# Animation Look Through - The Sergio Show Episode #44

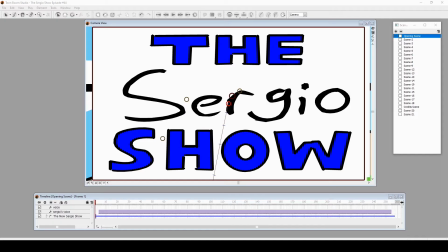Sergio Studios. Extra. Hey everybody, how's it going? This is Sergio Dominguez with another animation look-through. This time it's for The Sergio Show, episode number 44. There's a couple shots I just want to talk about, and we'll see.
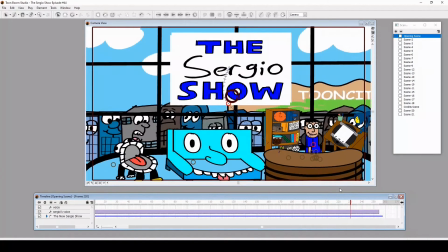So let's get started. Ah, this intro. Now it's classic. It's not the first version of the intro, but...
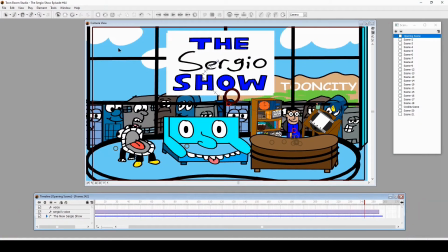You know, back when it used to slide to the left.
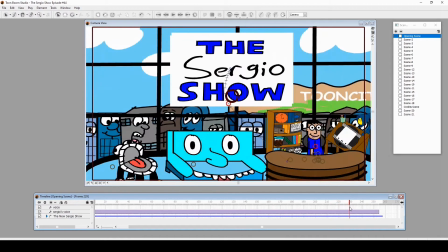but I thought it would be funny if it was like like this like camera crane shot to me you know
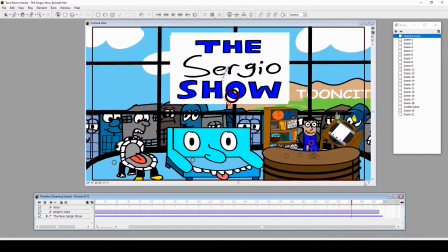just want to bring that up so
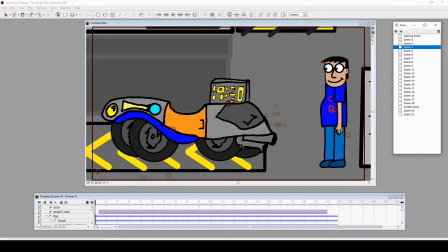so this is like what the third version of the time machine yeah this was drawn and inked and then scanned in every time machine would be different every time I do a time travel episode so that's what's going on and this is this version i just draw whatever and let me
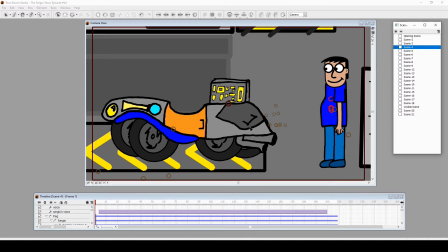do a digital clock here a horn have it sleek but you're comical and it's supposed to be more of the times maybe i'd look at some references for this but i'm not 100 sure but it's still calm up looking really phony looking and so impractical the tires are so close together uh and
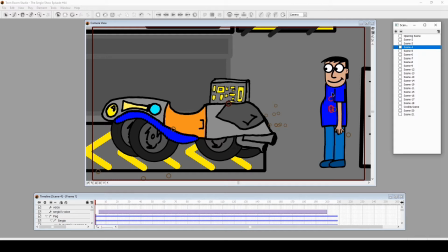i don't even i don't know how this looks front view i never drew this front view but man it looks so weird and it's still hilarious all right
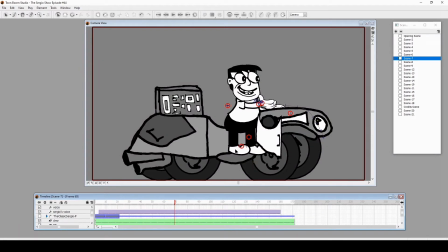so this is 1920s me and 1920s i knew i had to redraw myself like this like the classic you know pie-eyed
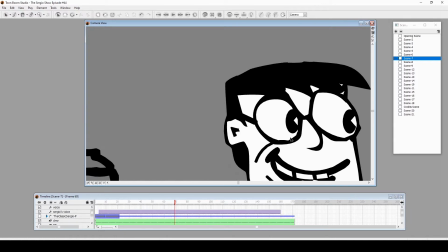look and everything black and white kind of like what i did in the previous one
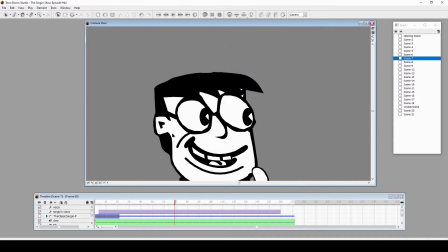i think i brought that back it maybe modified it just a little little bit you
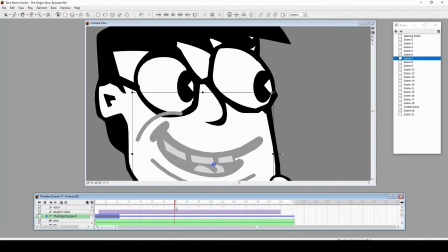know since the character could talk in this era i just put the the animation mouth lip sync
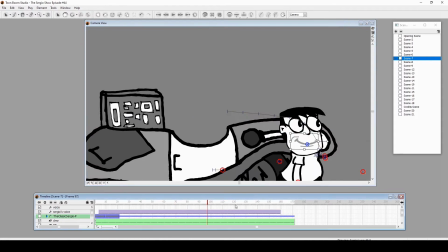so I thought that was good even with all that there's a
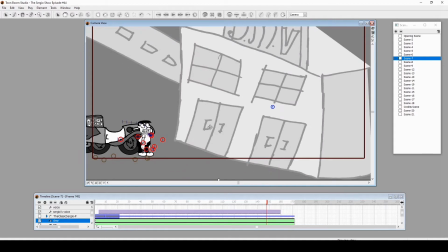DMV this yeah this is drawn by marker so with this
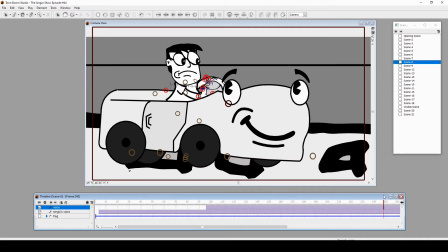one I was like I wanted to be a DMV like instructor but instead of being a person who'd be the car since a cartoon and things were also cartoony back then as it is now but you know having
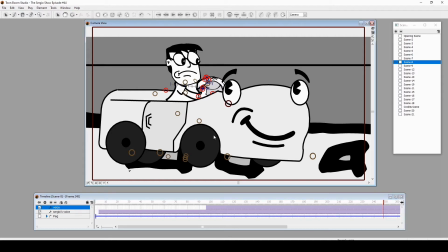objects be sentient it would work here yeah this one was done digitally this was drawn in digitally use the same mouth for this oh
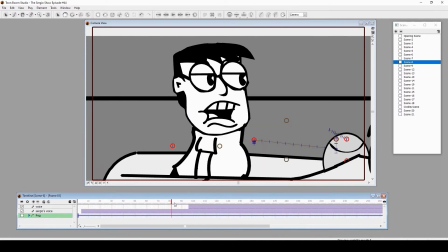yeah when I did the lip sync there were certain mouths that I did redraw more to this classic mouse style that I saw in animation book especially the old mouth let me see if I can show that there it
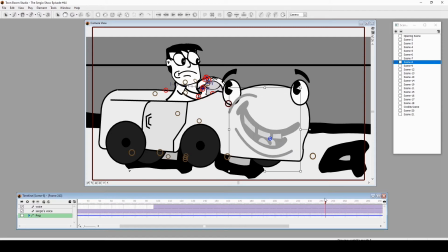is let me see um just saw it I just saw There it is. This one.
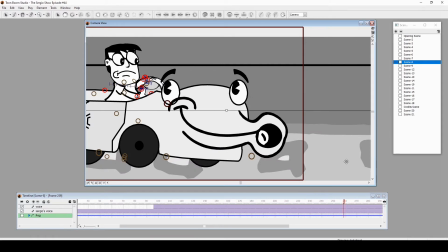Because the OB is like, ooh. And he can do that too. Ah, man.
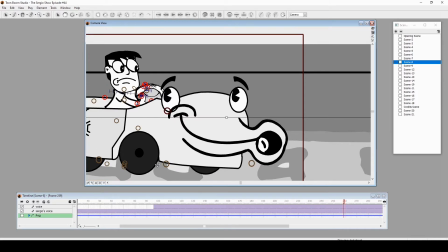I should have closed this with a white. Because look at that. You can see the eye. The cheek over the eye.
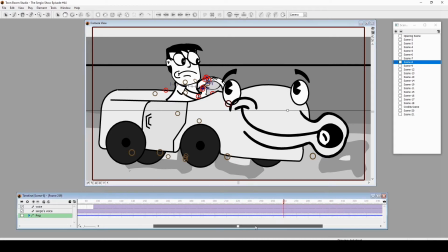Ah, these animation mistakes and character design mistakes. It's ridiculous. But it still looks fun to look at, hopefully.
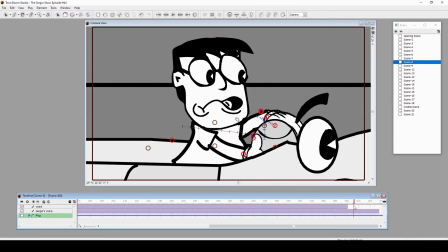I don't know what are your thoughts on episode 44. But the edited version is a little bit choppy, of course. It is what it is Okay,
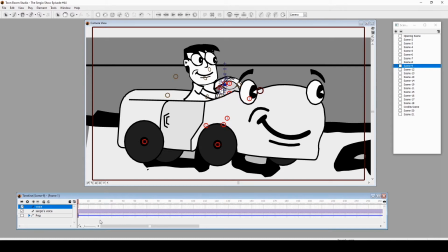I want to talk specifically more importantly this shot because this is like one big unbroken shot here Yeah,
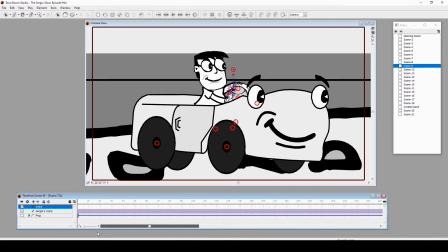there's like 732 frames This is like one unbroken shot because I'm doing the driving
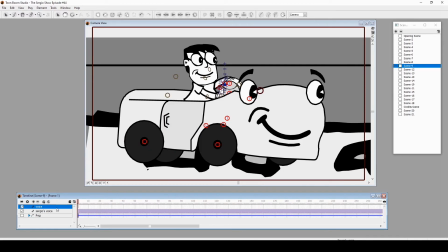test and you see me go through all this That's because this whole thing is
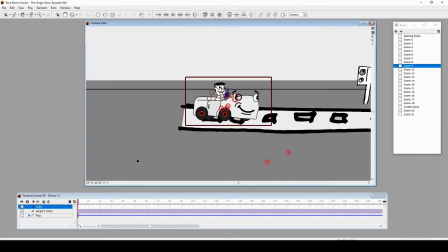one big
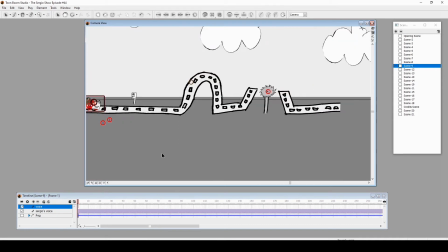set and by big I mean yeah I guess it's kind of big but you know it was doing a lot of things so let me see if I
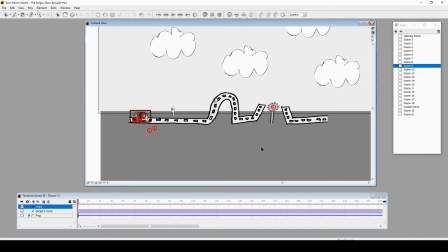can play this zoomed out because you saw it zoomed in Joe to what the camera's following so let's see if I can do
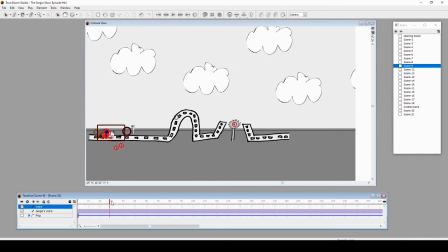it like this kind
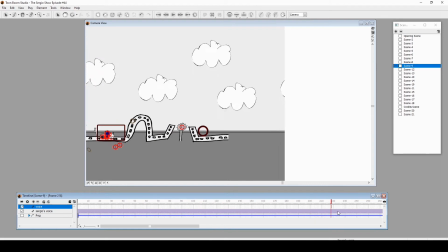of right bouncing ball yeah nice curve
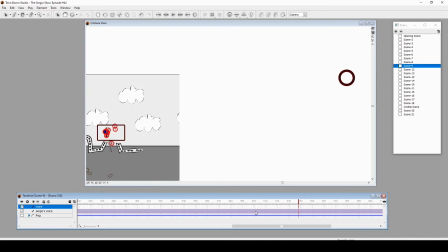I'm getting you some air.